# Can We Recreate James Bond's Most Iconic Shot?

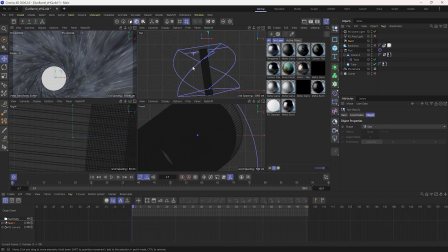I basically took a cylinder, I extruded it, I put kind of score marks down the middle,
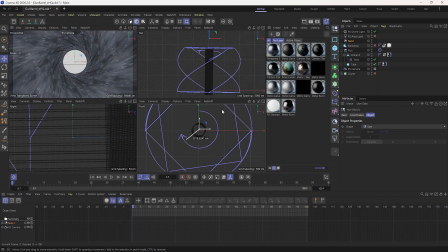I give it a twist so that it does look like a gun barrel, like, you know, what you think in the classic logo.
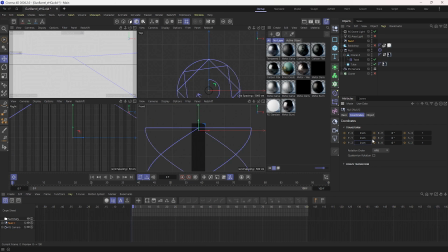And then I did some animated tracking on that as well, just to give it a bit of 3D-ness. But actually,
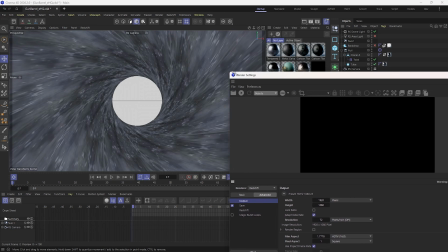when I was re-watching the Bond films for the channel and I was doing a bit of research into the gun barrel sequences, I noticed that most of them are flat kind of 2D graphics that are brought on as opposed to being kind of 3D tubes. The Pierce Brosnan ones did go a little bit 3D. That was mainly within the elements that are moving around on the inside of the gun barrel itself. So you have a kind of a whip as the texture moves across, which looks really, really cool. And then the Daniel Craig ones did go a lot 3D. I think Daniel Craig's possibly best, although it's a bit yellow, his best gun barrel is Spectre. And I rewatched that and I noticed that it is just a flat graphic that moves on, a very flat graphic with a little bit of 3D-ness going to it. And I thought, actually, for mine, I do want to homage the kind of the classic Bonds. I do want to keep it so that it's not kind of 3D accurate as it would be if you looked through a real gun barrel. I wanted to keep it so that it was reflecting that kind of flat element.
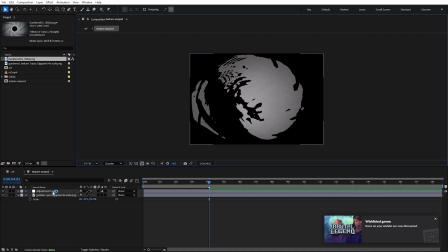So what I did was I took a shot from my gun barrel, which I created for the opening to this channel.
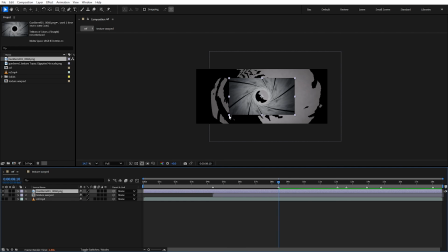I scaled it up so it was big enough for me to be able to manipulate it within the composition. And then it was just a case of tracking that onto the center.
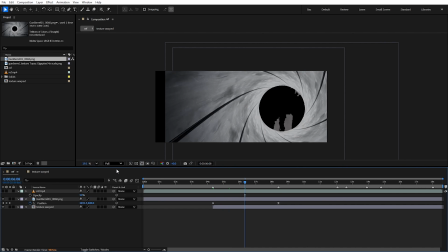So just tracking my walk and making sure that it was matching the pace and the time.
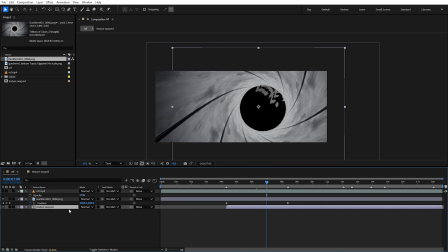And I used one of Pierce Brosnan's, I think it was GoldenEye, just as a reference so that I made sure I had the correct timings and so on.
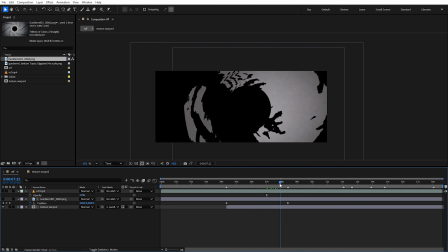But I did just recreate everything myself. Once I'd used that flat graphic from my logo, I tracked that on, and then I thought I actually want to reflect a bit of Brosnan's kind of 3D-ness in it.
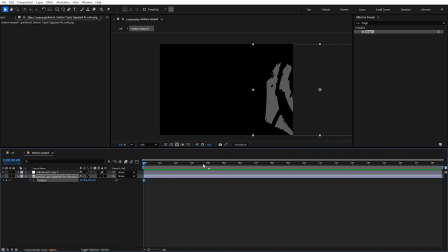So I managed to get the texture of the original James Bond gun barrel, and I just thought, all right, I'm just going to copy this.
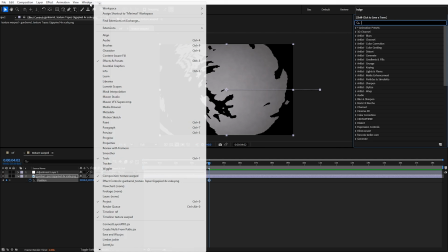So what I did was I created a white background and then drew on in Photoshop all the different black elements to give
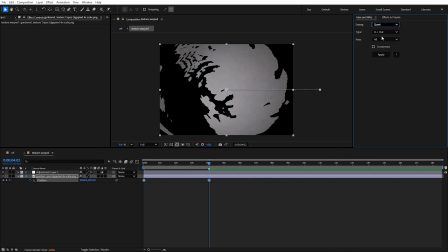me the kind of the different imperfections inside the lens and these different kind of iconic reflections that we all kind of know now. But also it meant that this wasn't going to be exactly like Brosnan, or it wasn't going to be exactly like Connery.
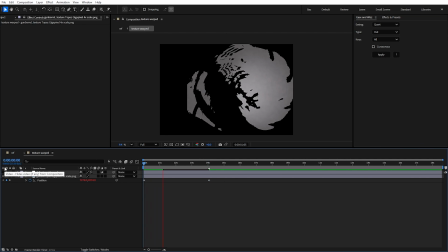This is unique to this gun barrel. I then made it track on with the gun barrel, so it tracked from screen right to the center. And I applied something which is a bit of a cheat, but it's called a bulge effect, which basically just warps the images at the edges.
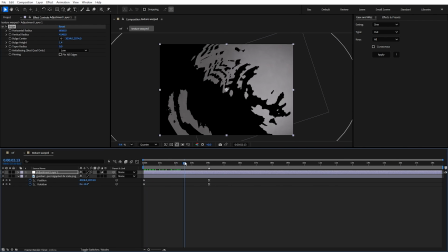And by tracking the bulge effect as well, it meant that the texture moved around almost like it was an actual reflection, but it's not exactly correct.
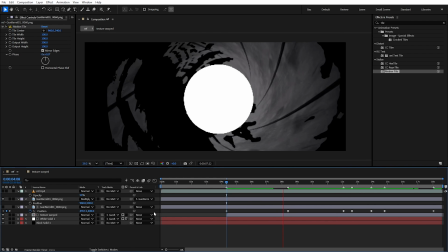It's not exactly how it would look in real life. And I think that's the kind of look I was going for. It's a very stylized look at the kind of the inside of the gun barrel, and it resolves,
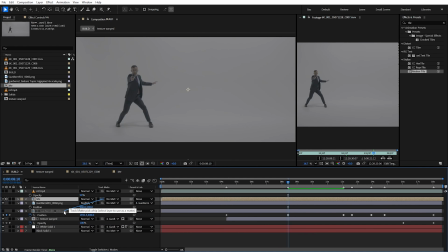I think, pretty closely to that original gun barrel look.
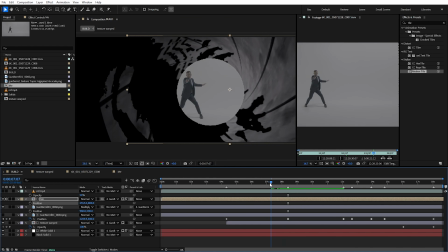And yeah, so then once I'd done all that, it was a case of doing the blood.
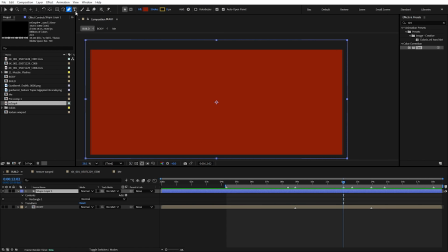So I had to just basically make a red square, sit it over the top of the footage. You can change the opacity so that it affects the image underneath differently. So I set this to multiply, which means basically it'll retain the darkness underneath it, and anything that's brighter than dark is going to be tinted red. I put a simple track matte on it,
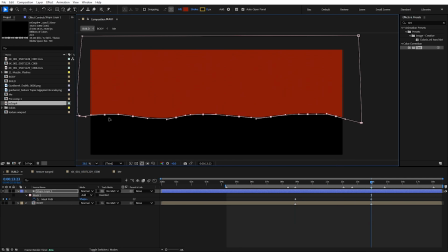which is where you tell it, I want these edges to be revealed and I want everything outside of those edges not to be.
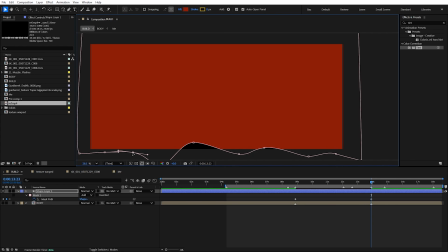And then I just animated those down the screen. So as the square moved down the screen, essentially the different points on the matte moved a little bit, and I made them move a little bit different speeds to each other so that it did get a kind of a blood dripping effect going.
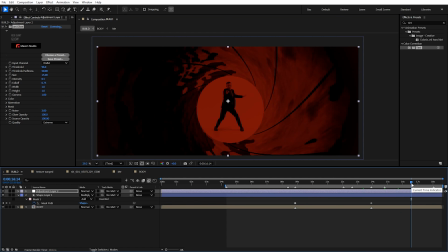Once I'd done that, it was just a little bit of a wiggle to the position as the guy who was about to shoot Bond slowly passes out, I guess. And then it was just a case of putting the very end sequence on, which is where the circle goes down to the bottom corner, and I put a little matte on it so that I could come through to the footage underneath, which is usually kind of MI6 or it's a beautiful location somewhere. I don't have those yet. I'm working on it. And then the very, very final thing to do was to just recreate the iconic dot moving across the screen.